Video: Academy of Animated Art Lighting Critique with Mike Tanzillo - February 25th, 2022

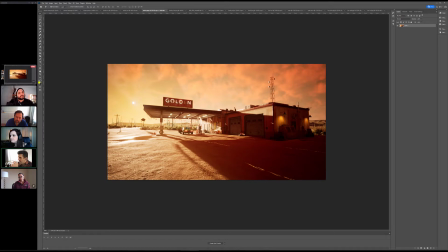(24:43)
You either have to like kind of, and whenever you see like headlights on in a car, even tail lights, during the daytime, you don't really see, like, you see them a little bit, but not that much. You know what I mean? And neon lights kind of like, they don't quite create the same glow effect. So I almost feel like we should tone down some of the
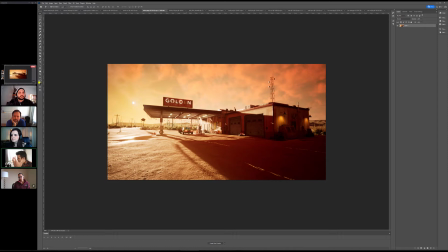(25:01)
human-made lights and allow the natural, like, just allow the sunlight to be the bolder Those fluorescents, yeah. Yeah. Like, it's okay. It's okay to have that stuff. Like, it's definitely like cool that stuff is in there, but it's almost like they have like the brightness of the sign and the brightness of the sun feels about the same when you're looking at the light source.
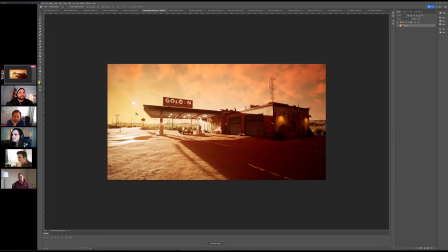(25:19)
Gotcha. And I feel like the sun would just be brighter. Gotcha. Okay. Yeah. Yeah. Also, one thing that I noticed is like the sky, you know, from at least on the left side where the sun is, would be the brightest,
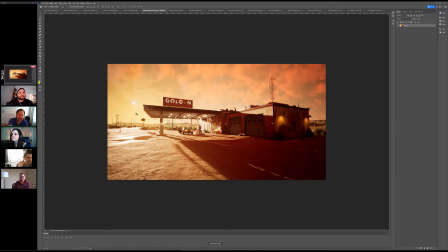(25:35)
and the reflection of the sun on the floor is way brighter than the sky. I think that would be like, if the sky there is brighter, it would be a little bit more of
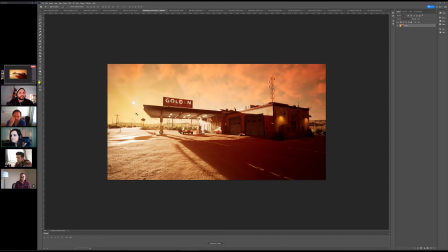(25:51)
an overall sync to the scene, you know. And I think that ties with what you said, Mike, about not being just a little circle, but it's going to be. And if you go back to the references, there's a sunset, the one on the left corner,
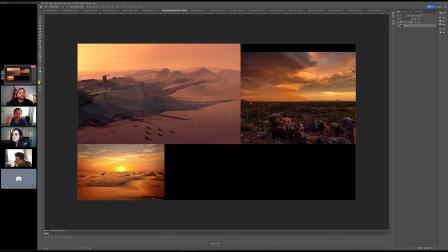(26:10)
you can see how the sky overall is really bright there, or even the one on the top left, like how the sky is the brightest part of the scene, basically. I'm not convinced this bottom left one is in Photoshopped or something. Maybe I'm wrong.
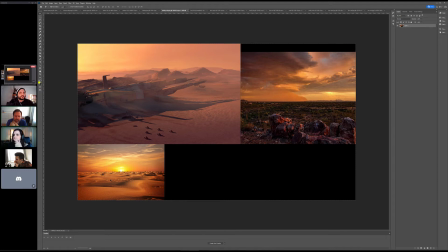(26:28)
It feels like something feels. Probably is. Yeah. I feel like, why do I feel like the sun's coming in? Like the shadows are falling a different way than the sun is. Yeah, exactly. Something's going on there. The ground light is coming from the right. Yeah. Anyway.
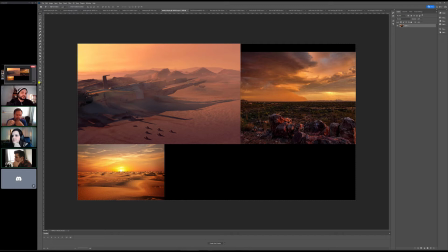(26:43)
But even if you look only at the sky, you can see that, you know, the sky is a lot brighter. Yeah. And the value kind of radiates from this one circular area around the sun.
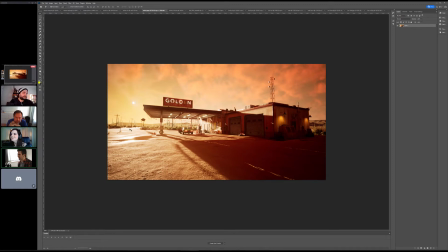(26:54)
Yeah. That's a really good point, because I was like, I was thinking that this was a little bit bright, but also, like, I'm just gonna do this for just a second.
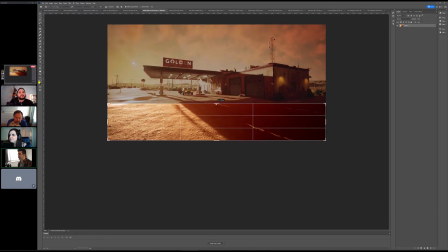(27:01)
But like, if you just look down here, like, look how cool this area looks.
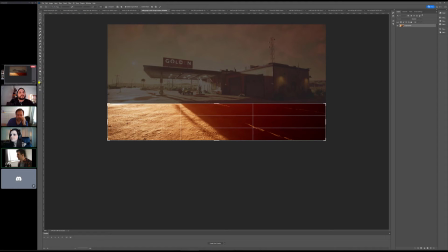(27:05)
Yeah. Right? Like, doesn't that look great? Like you see the speckles of whatever, like rocks or I don't know, whatever's in the dirt here, and then it kind of falls off, and then like this variation, this kind of gradient coming across here. That's really cool. All right, sorry, I didn't want to grab your image.
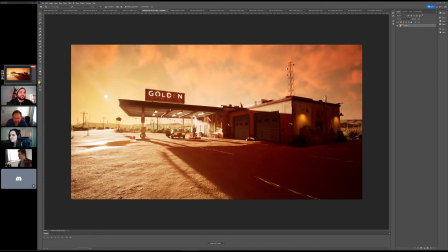(27:24)
I mean, not to take away from Maya and all those traditional renders, but like, we're learning Unreal, and we're probably learning it in the worst way, which is have an interview where you admit that you have no idea what they're talking about,
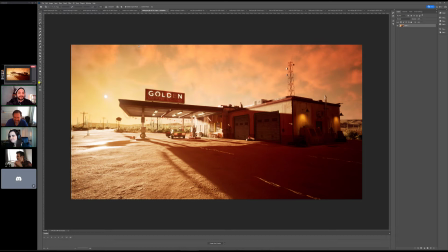(27:43)
and then you go back that day and produce what they're talking about. Yeah. But yeah, it's like, I saw this early on, and I was like, okay, and then I got consumed with my own work, and then she showed me this, and I was like, that looks like something on the Unreal Marketplace like store.
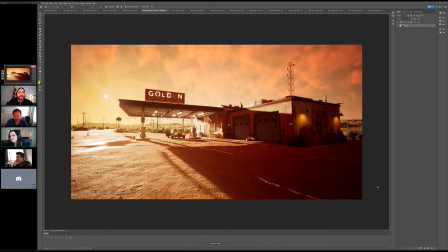(28:01)
Like, it looks, I don't know. I thought this looked really good for, I don't know, finish it, or for how little of time it took to create that. It's probably like a couple days worth of work, to be honest.
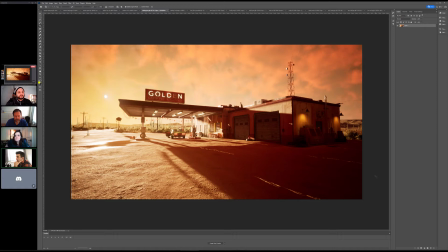(28:18)
Yeah, it's really really impressive, and the more like I said, the more I talk to companies in not only entertainment but various industries, there's a very real shift to Unreal specifically.
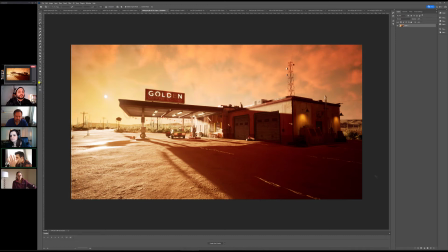(28:35)
So I think I'm not saying everybody's doing it, and I'm not saying that's the way of the future or anything like that, because these things change quickly. But there are some real benefits of it.